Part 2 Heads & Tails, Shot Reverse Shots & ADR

Oftentimes as an editor, when you're working with a director or producer, you will hear them say, add more head to that shot, add more tail to that shot. And what does that mean? Well, we're gonna now talk about heads and tails with regards to clips in our timeline. So for example, if a director or producer says, hey, how about add some head to that shot, right?
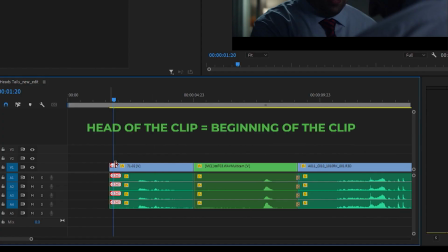For example, then I'll just literally go to the beginning of the shot and extend it out, add frames to it, right? Same thing, add some tail. Well, that means just literally going to the end of that clip and extending that.
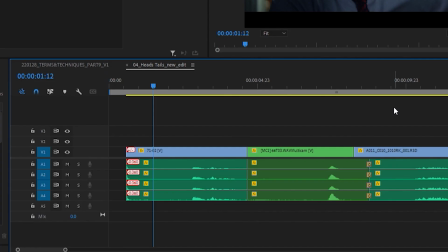And the same thing as sometimes the hero will take off some tail, bring back the end of the clip, just cut it down, bring it back.
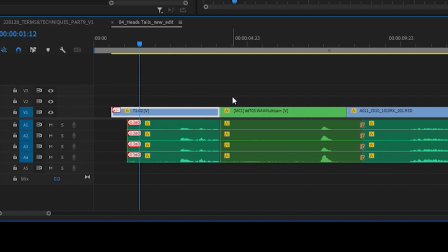Same thing as head, take off some head from that clip. Same thing. Just shorten the clip. Add from the beginning of the clip, right? Or the end. The beginning being the head, the end being the tail. Now, to take that a step further, sometimes you'll hear something like, add some head to the A side, or add some head to the B side, right? So what does that mean? Well, that's based on, say, this cut point, right?
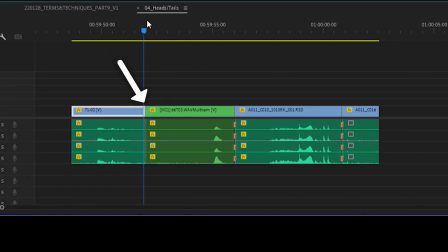If we're focusing on trying to finesse this cut point, then again, it's just the A side is then the left side of the cut, and then the B side is the right side of the cut,
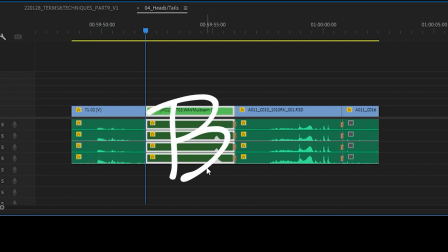right? So you also hear that. So if someone tells me, add some tail to the A side, and I know that we're working on this specific cut,
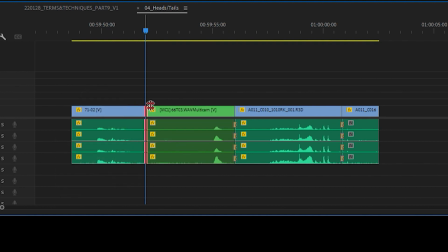then I would just add tail to the A side, which is the end of the clip on the left side of that cut. That's the A side. Same thing if they said add some, now add some head to the B side, right side. You'll definitely hear those terms at some point when you are editing, say, with a director or a producer.
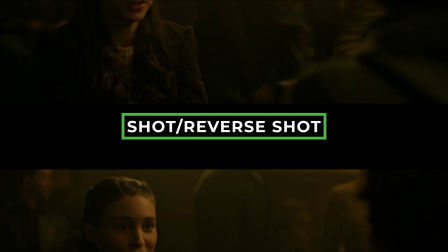Oh, it's just since the beginning of the conversation about Finals Club, I think I may have missed a birthday.
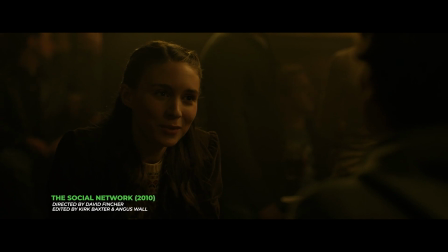There are really more people in China with genius IQs than the entire The Phoenix is the most diverse.
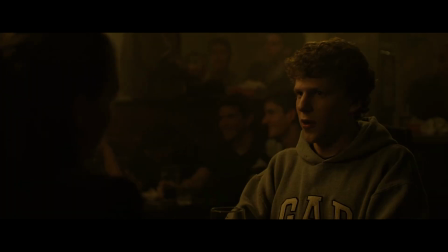The Fly Club, Roosevelt punched the pork. Which one?
We're now going to be talking about shot, reverse shot, and it's just what it sounds like. We have a shot of, say, a person speaking, and then we're going to go to the reverse shot of hopefully see who that person is speaking to, and we just cut back and forth. We are not disoriented. We know who everyone is looking at. This especially applies to a conversation between two people. I'm going to jump back into our short film,
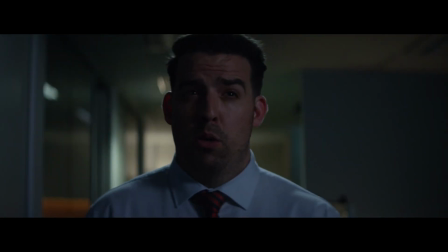and I'm going to show you a version of it of using just single shots of each character, just cutting back and forth between their dialogue,
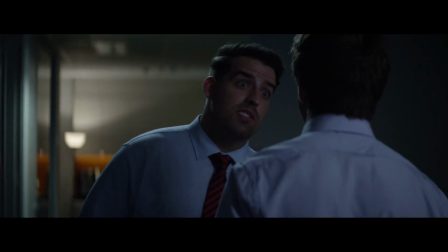and then we're going to compare that to this exact same scene, exact same dialogue, but using over-the-shoulder shots.
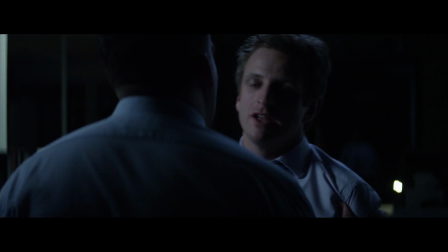And we're going to just implement this technique of shot, reverse shot.
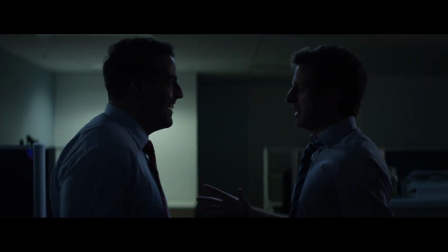Whoa, what's the big rush? Nothing. Just got... Big date? Nah. No.
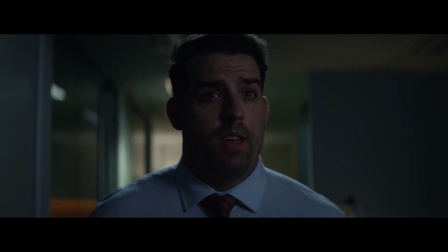Listen, Ralph. I know you're a private kind of guy, and I respect that. I do. But let me give you a little bit of free advice. Don't keep secrets, yeah? No. No. Yeah, they distance you from people. Yep.
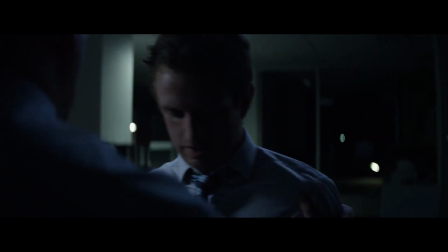And you can't keep them forever. Okay. I know your big secret, Ralph.
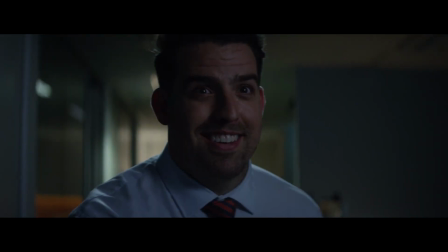Really? Just let loose and have some fun, all right?
Very simple, just cutting back and forth between their dialogue. Let's go back to the beginning, though.
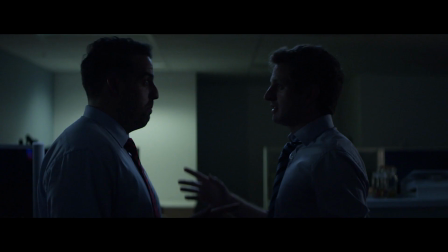This is what really sets up the position of each character, right? We see this kind of establishing shot. We know where each character is standing.
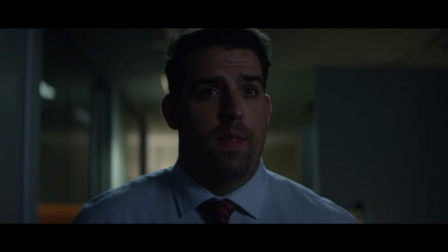After that, we then made our first close-up of our character, and then we know that he's looking at the other person, right?
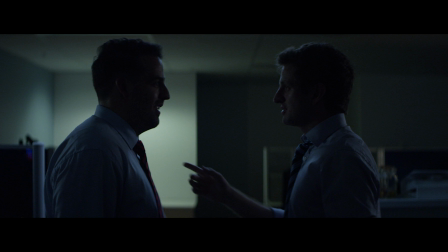Because we have established that here in this shot. And then it's as simple as cutting back and forth between those two shots.
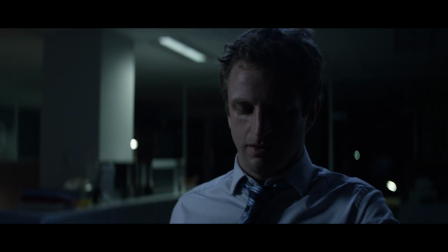We're not disoriented. We know where everyone is looking at. We know where everything is positioned. So now I'm going to just take a look at that same scene. We're going to use over-the-shoulder shots, and let's see how we feel about that.